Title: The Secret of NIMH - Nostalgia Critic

Nah, nah, that's a different J.Crow!
Lady, don't sneak up on me like that.
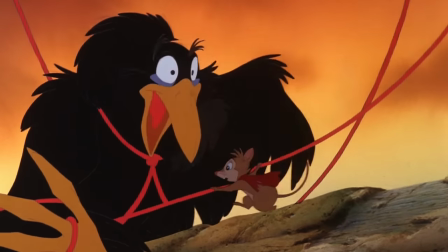8:23 I didn't mean to frighten you.
I love too this movie knows when to use the beautiful Jerry Goldsmith score and when to have it shut the hell up.
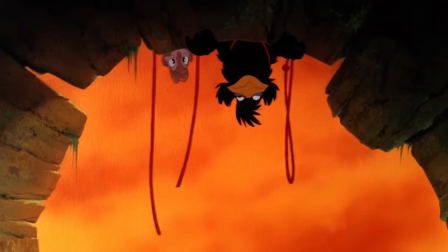8:31 This comedic scene with him is cute, but goofy music would have ruined it.
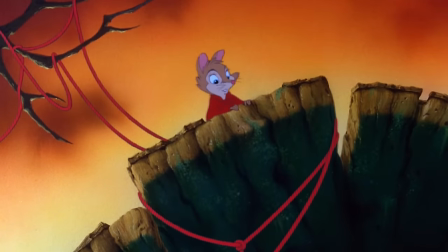8:35 They spot the house cat named Dragon heading towards him and if there was silly music here, the scene would fall apart. does he see you yes he's headed right for us
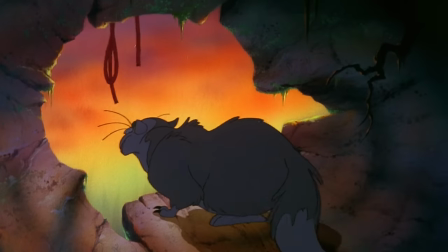8:44 fast or slow medium make that fast without the music though it's both a little funny and kind of terrifying it's legit suspenseful
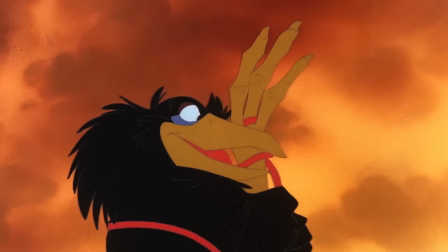8:52 not knowing if this is going to be a silly joke or an intense chase does he see you yes
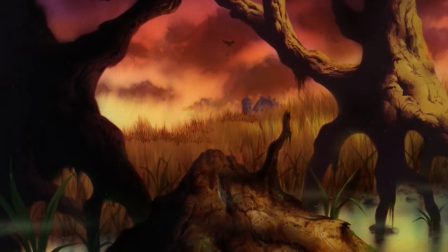8:57 he's headed right for us fast or slow medium make
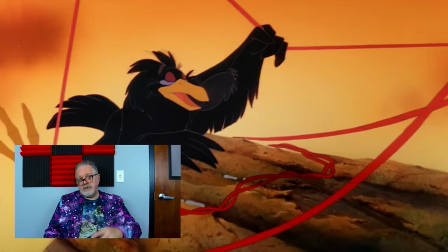9:02 that fast i think that was a collective thing like allowing your characters to settle they allowed the soundtrack to settle also there was not
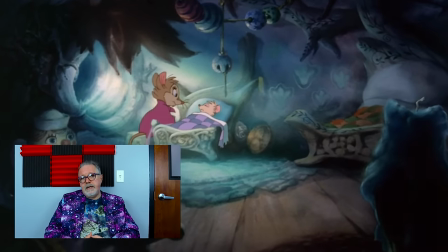9:10 going to be anyone bursting in the song either that was done by an off-screen singer it's almost like a narrator singing all kinds of interesting info yeah is that your hand he's eating philo sucker for lady fingers well
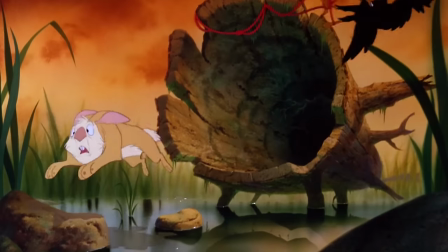9:34 it turns out to be both as at first it looks like it's just a You got yourself all worked up over a rabbit.
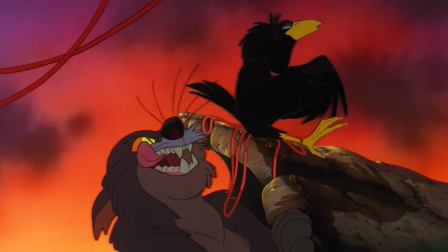9:41 You kitch!
But Don Blue's die-hard cat-hate attacks as the feline tries hunting him down with the friggin' Eye of Sauron. Which I think most cat owners know is a common condition.
There is no life in the void.
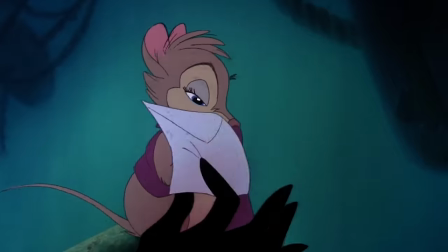9:55 Brisby loses the medicine, but thankfully Jeremy catches it during the chase.
Timmy's medicine!
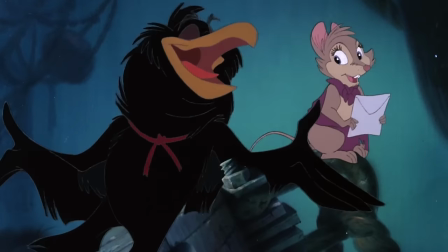10:01 Oh, thank you. It is? What? It is? I mean, it is.
So Jeremy is... just funny enough.
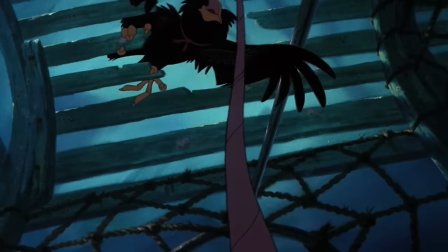10:08 Like most parts DeLuise plays in Bluth films, he's a needed bit of levity. He's the character that reminds you, oh yeah, this is for kids as well.
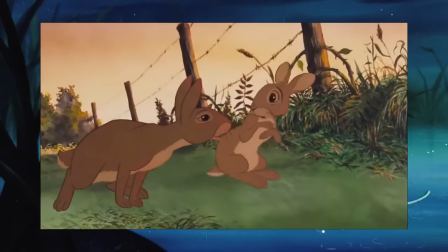10:16 Without him, I think you'd have a watershed down. That's for kids, but... no, it's not.
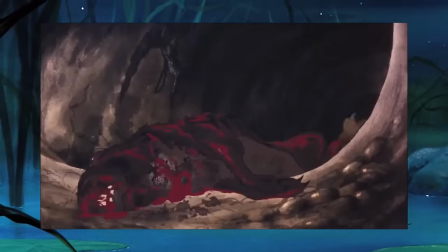10:21 It's for kids, but no, no, it's not.
Auntie Shrew! Oh, Auntie.
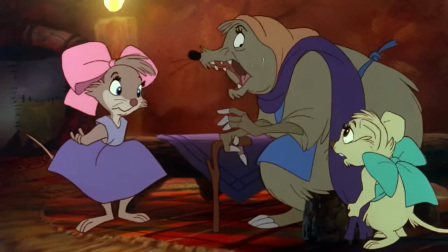10:27 Oh no.
Speaking of kids, we see Brisby's family being approached by the Shrew, who's telling them to move their home because the plow is coming through soon.
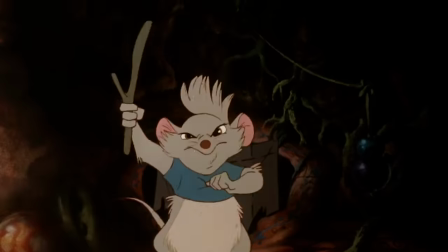10:34 I'm not afraid of the dark! Moth! I'm not afraid of the farmer! I can't chill! I'm not even scared of the dragon!
As I just shocked to find some of these kids were names in the making.
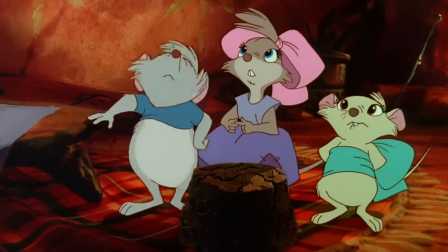10:44 Like Shannon Doherty and Wil Wheaton. I also love they're not just made up of adorable one-liners, they're kind of little shits.
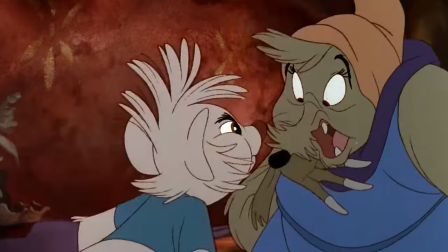10:51 Martin! Precocious monster! Fosse bullfrog! Poiled breath! Loudmouth! Shut up, Wesley!
Oh, this will all go better when Eric Idle voices him.
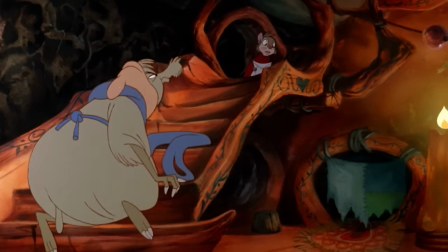11:01 And no, I can't promise that's the last Timmy-to-the-rescue joke, and neither would you.
Timmy gonna die?
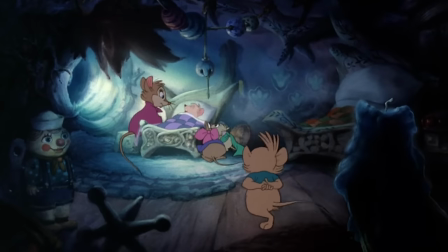11:07 No, sweetheart. He's just very sick.
Tying in again to what this movie doesn't show us, it's interesting how little we see of Jonathan and Timmy,
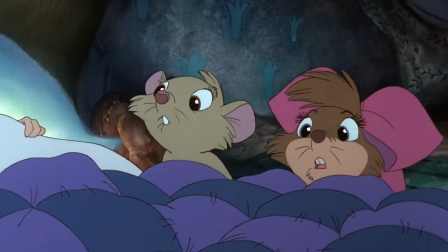11:16 who are arguably the driving forces that set her story in motion. But again, they don't need to be shown.
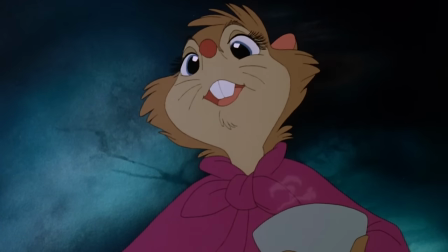11:22 You see the way she talks about Jonathan and the way she looks at her son, you instantly understand the love she has for both of them and connect with why she's putting herself
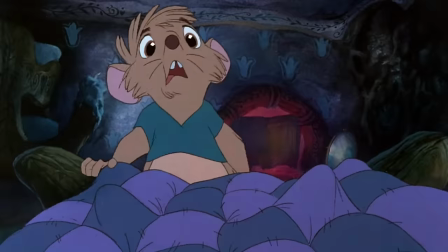11:30 in so many perilous situations though i don't know i think a lot of his sickness is just from putting this
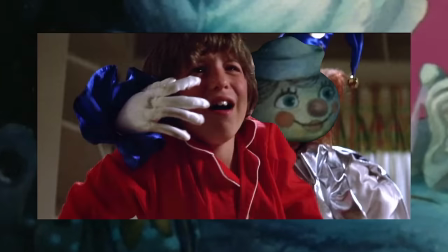11:35 thing in the room i wouldn't be well if i had to sleep with that across from me it's just another poltergeist waiting to happen the techniques we were relearning
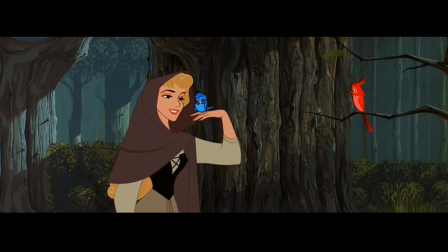11:43 as far back as sleeping beauty because walt disney at the time said no more of this expense expense was just killing them on that
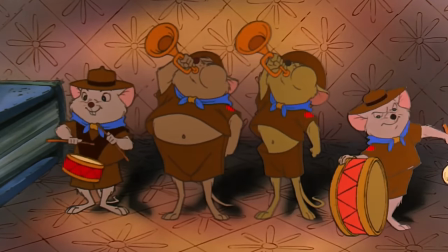11:51 film well rescuers was still using the black line xerox and they were also not filling in the character's eyes done a little like the hannah Barbera characters.
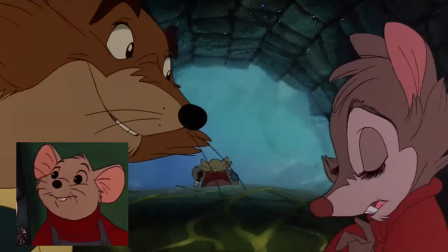11:59 We were sealing off eyes and putting irises and eyelashes and all kinds of things.
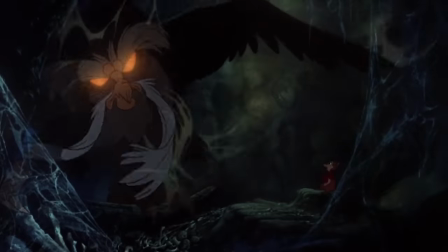12:05 We got back to using airbrush. We had Fred Craig. He developed color toners for us to use.
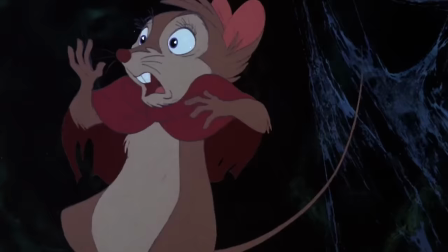12:10 We were able to give Mrs. Brisby a dark gray line or a red brown line. The characters were color keyed to the backgrounds. Cached shadows under the characters. Something as simple as that.